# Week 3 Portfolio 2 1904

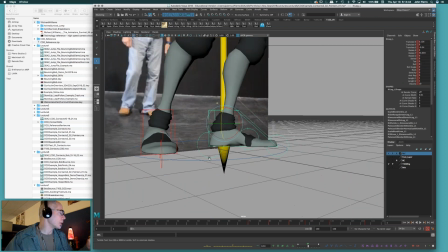726s
In the video, I kind of talk about the individual controls and
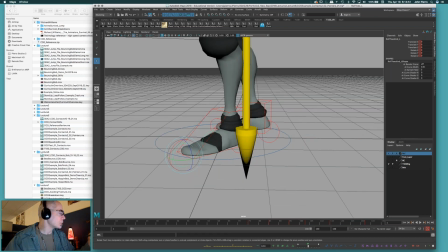733s
ask you guys to use those this month with me because they're a lot more,
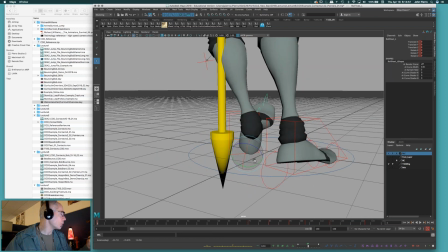739s
they give you a lot more control of how that foot hits the ground,
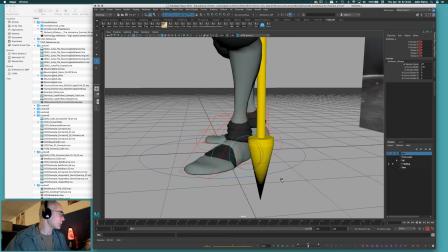743s
from what angle, and how it peels and peels on, flops onto it and peels off of it, okay?
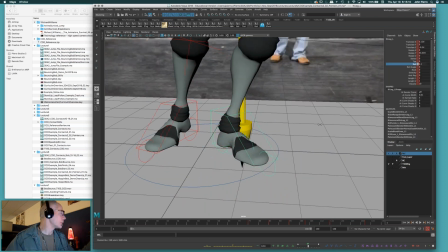751s
With the actual channels that are in here, the roll channel, oops, that is zeroed out, but with the roll channel, your character's foot only rotates in what would be rotate X, like straight up or down,
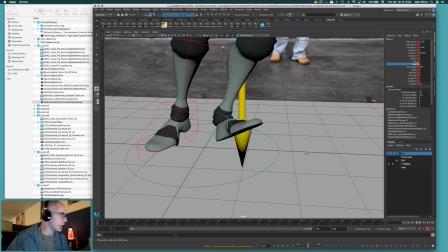768s
okay? It's good if you're walking straight ahead, but since we're not taking just a straight step ahead, we're taking a step,
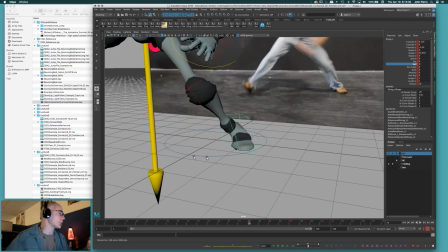778s
in this case too, if I just click over here, I'm taking a step
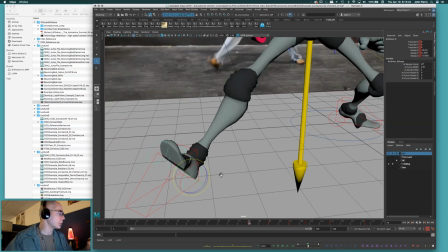783s
forward and to the right, so I don't want necessarily that foot to hit so straight.
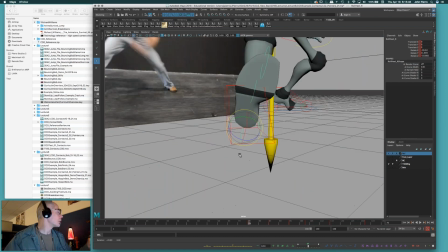790s
This is where having the option to tilt it this way
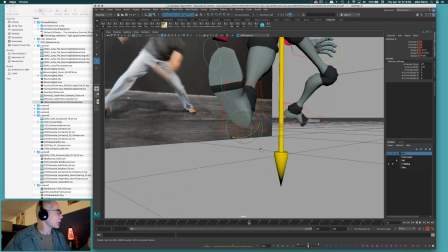796s
or rock it in whatever way you want with that back control is going to make this much more organic of a step.
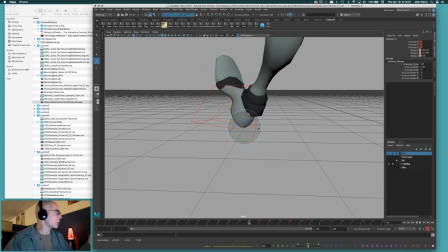804s
Do you want to crack the ankle a little bit? Do you want to hit more on from this angle as you come in, or that angle, or obviously you can go straight on too,
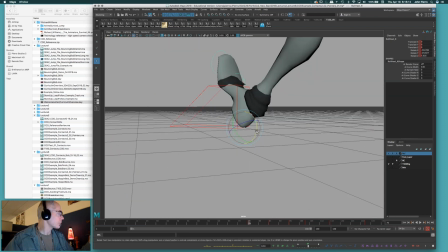814s
but gives you much more control, okay?
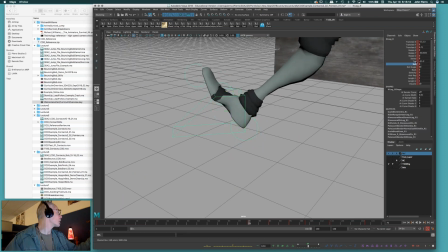818s
Obviously I'm still using the foot channel, the toe channel on this to drag the foot as the foot comes down, okay?
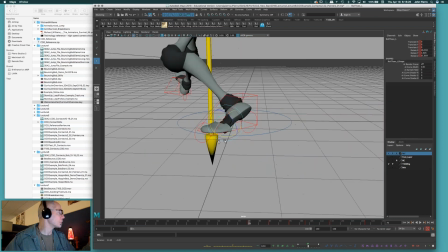827s
Same thing here. I'm using the middle independent control on that foot to be able to not just bend this thing
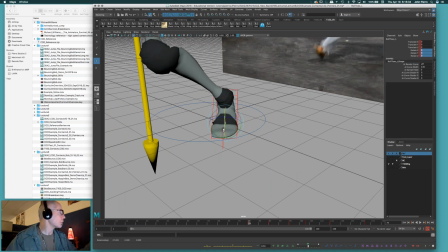836s
up like this, like the roll channel will. That's pretty broken, right? You guys can see that broken ankle. If I'm coming off to the side here, it's going to pull the foot in that direction, right? And those independent controls allow you to do that, okay?
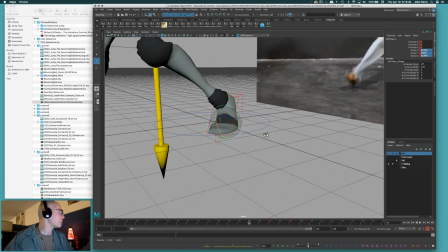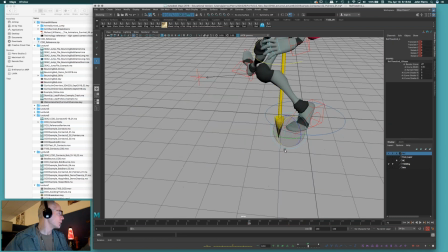856s
If you want to peel your character's foot off the front toe, you can switch from the ball in the middle and then start rolling him out this way, and then just take this and animate it back the opposite way and switch to that to really peel your character's foot off, okay?
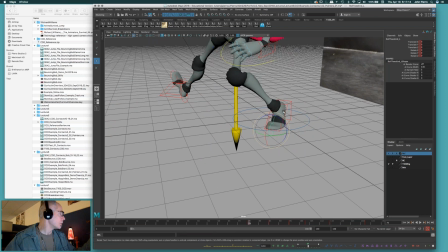875s
But like I said, just like the hips, use the independent, so then don't use the roll channel, okay?
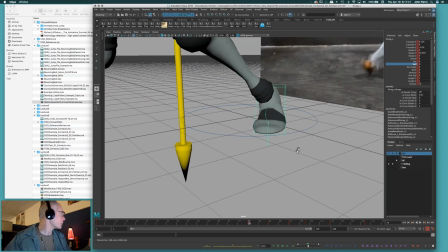881s
You can use a little bit of the rock channel if you wanted your character's foot to actually rock out of here also and hit more on the instep.
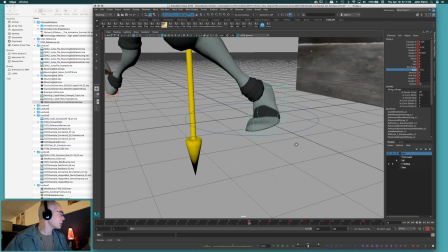889s
That could be helpful, although it's a little flat and it's a little what you might call kind of rigid here, right?
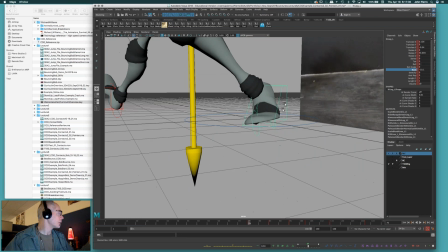897s
Because it comes up pretty flat. You can try and maybe, if you really wanted to try and finesse it a little bit, you could drop the toe a little bit just so it's not so stiff. But you could use that in tandem a little bit too, and that can help if your foot is peeling off from the side, right?
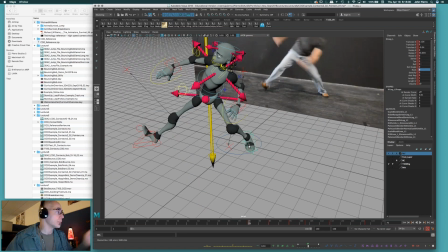920s
But at the end of the day too, it's always about you guys. You've got to just understand how you're posing your characters, get familiar with your rig more.
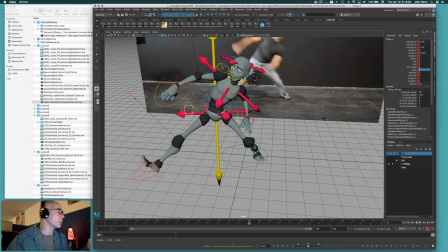928s
You've all been using this rig for the 3rd month now.
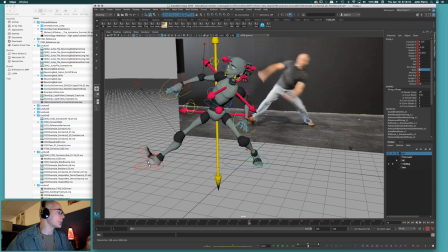930s
You should be aware of the basic use of the rig, and you should be able to start thinking a little bit more thoughtful about your choices and how you're building these poses.
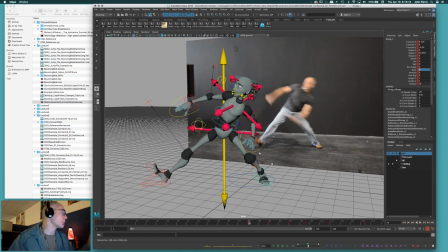938s
And that's all part of your block out, is to block this out and be smart about how you're constructing and what you're constructing the poses with, okay?
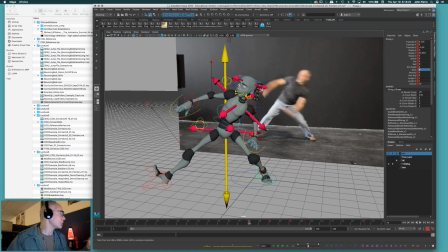946s
Just looking even at mechanics here too, which we'll kind of look a little bit more at in a sec.
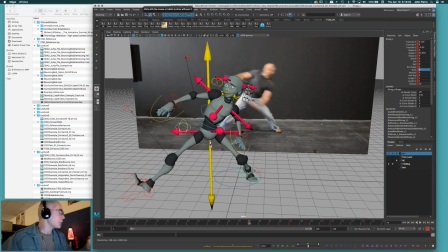954s
You can see all the contrapposto where the, this leg is over here, this hip is opening up out there. Body's kind of pointing a little bit more this way. The head obviously is kind of working with what's going on here and looking in that direction.